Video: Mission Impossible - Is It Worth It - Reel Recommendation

Happy Friday guys and welcome to the real world. Today we'll be taking a look at Mission Impossible to see if it's worth watching for your movie watching night. It's time for a real recommendation. Some spoilers ahead.
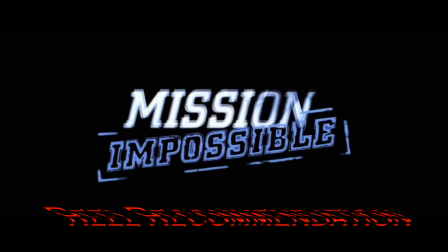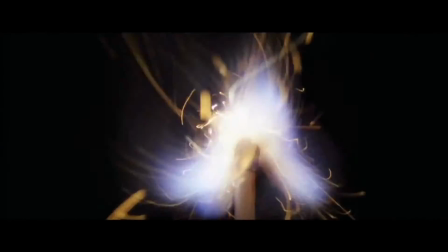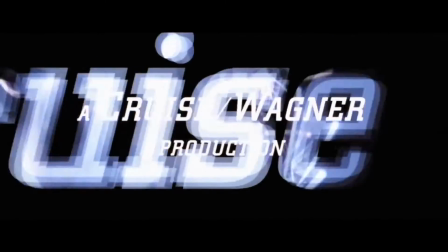Mission Impossible was Tom Cruise's first role as a big action hero. It was the first time anybody ever saw him as such, and there was some doubt at first. But with his production company backing him, Tom Cruise made this into a blockbuster hit. It was an instant classic, and of course, it made him the superstar we know today. Right from the very beginning, the movie throws us straight into the action.
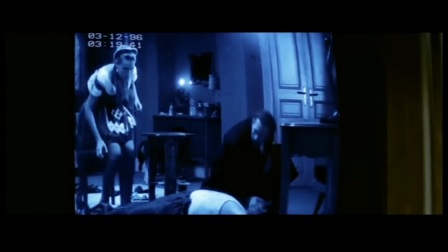[0:52]
The very first sequence is that of an undercover IMF op, where we're introduced to one of the trademarks of the series, the face mask. And of course, after hearing that signature Mission Impossible theme music, we're thrown into yet another mission, but this time, the stakes are higher. We're treated to some new cool gadgets, at least for the 90s, and some pretty good cinematography. But one by one, each and every single member of the team we were introduced to is killed off.
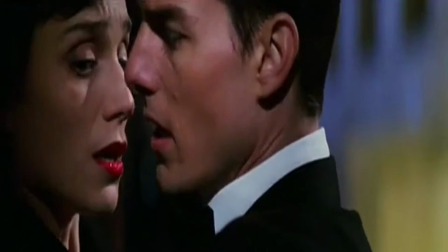[1:19]
The mission goes horribly wrong, and only Ethan is the survivor.
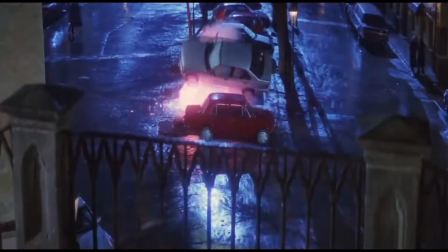[1:23]
It really brings you into the drama and suspense, even if you know what's coming, you're still on the edge of your seat, and that's one of the highlights of the film.
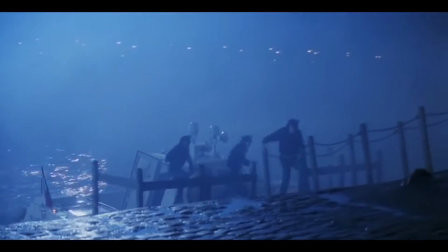[1:31]
When Ethan finds out that he's being framed for the murder of his team, you can feel the dread that you can see very clearly on his face, which is good acting on Tom Cruise's part,
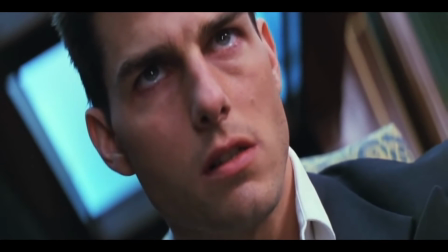[1:39]
but the distorted angles and extreme close-ups really makes it more suspenseful, more intense,
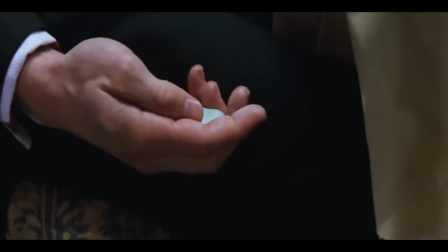[1:45]
and the fishtank explosion that he uses to escape with the bubblegum bomb just looks pretty cool.
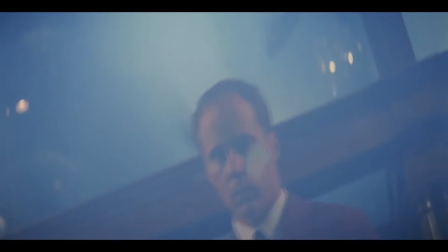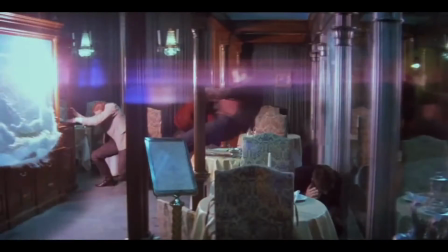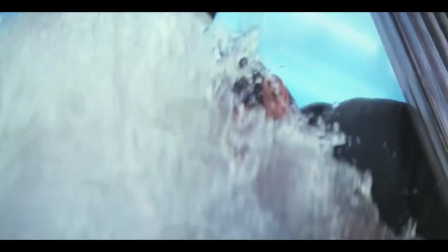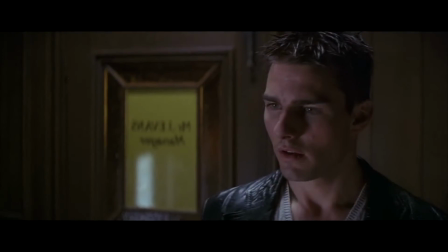[2:05]
Throughout the film, though, we're treated to some visually stunning shots and great cinematic moments and set design courtesy of director Brian De Palma.
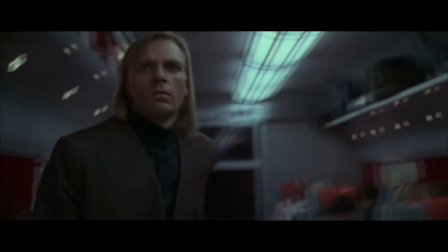[2:12]
Even during parts where there's a lot of explaining, such as during the mission briefings, it flows beautifully and we actually get to see how high the stakes are and see how the mission could play out,
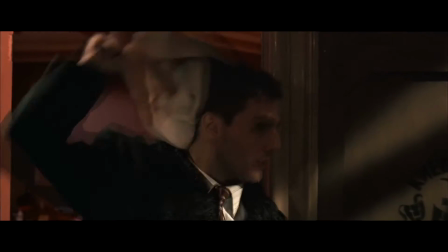[2:21]
good or bad, which is great storytelling. The pacing and the momentum are in a constant flow and even during the seemingly slow parts, something always happens. Easily one of the best parts of the entire movie is the heist of the CIA knock list at Langley headquarters.
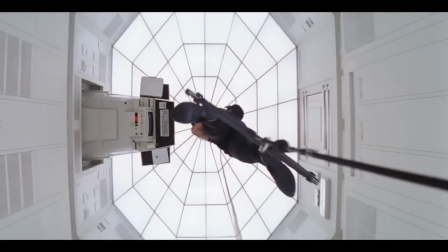[2:34]
The entire scene is almost in complete silence and for good reason, as even the slightest sound or movement can completely throw the mission off in disarray.
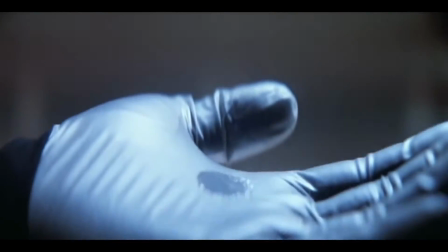[2:41]
It's incredibly intense, and the tight angles and shots make it even better. It really gives the movie its name, with the mission being completely impossible.
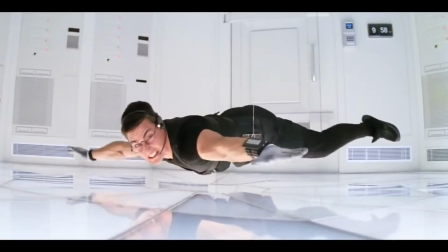[2:49]
But of course, it's Tom Cruise. You know he pulls it off. Still doesn't make it any less awesome. One cool aspect of the movie is the reveal of Jim Phelps, Ethan's former leader and mentor, to be the true villain of the story. It's mainly interesting, because Jim Phelps was the protagonist of the original TV series, the series that the movie is based on.
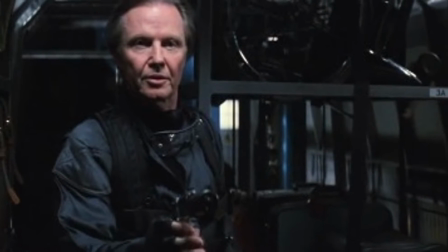[3:10]
It really adds a nice touch connecting the two time periods, and makes his portrayal all the more tragic. One of the bigger weaknesses of this film is that it throws a lot of plot at you at once, and can sometimes be a little bit confusing and hard to understand.
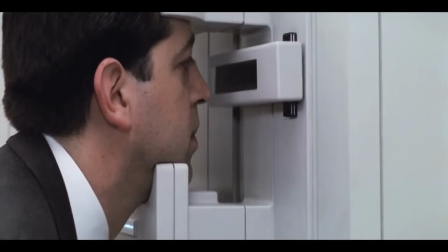[3:21]
It doesn't help that they throw a lot of spy lingo and other mumbo-jumbo at you, so it can be difficult to pick up on.
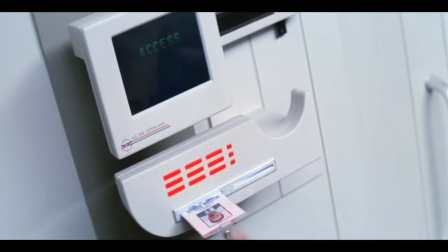[3:26]
It really requires you to pay attention, but if you do and you focus on the little details, you'll follow along just fine.
Hasta lasagna, don't get any onion.
And of course, still being a 90s movie, some things haven't aged as well. Namely, the computers inside of the movie, and of course the CGI at the ending train scene.
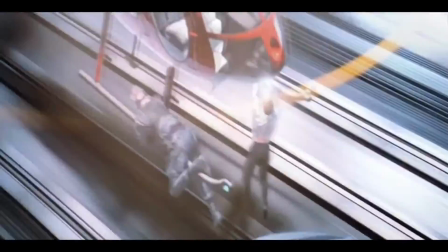[3:43]
Sometimes it can pull you out a little bit and doesn't seem that realistic, but of course, so many other good things are going for this that it's not that big of a deal.
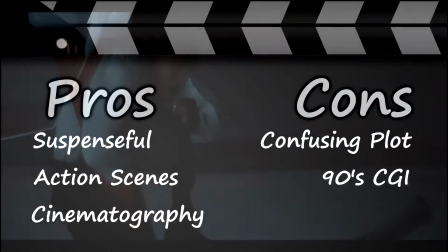[3:53]
Overall, the first Mission Impossible is an excellently crafted spy thriller, that even after over 20 years is still a great movie.
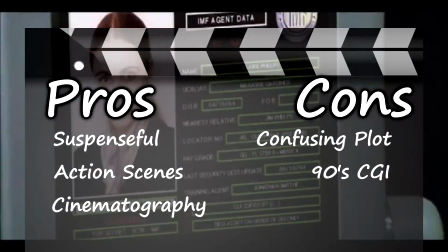[3:59]
It's suspenseful, well-filmed, and just fun to watch. It has to be, to have created a franchise that still exists today.
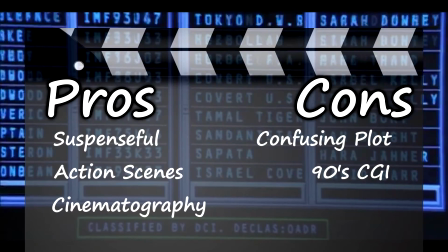[4:05]
Some parts have an age as well, but it's one of those movies you just have to watch at least one day. once in your life.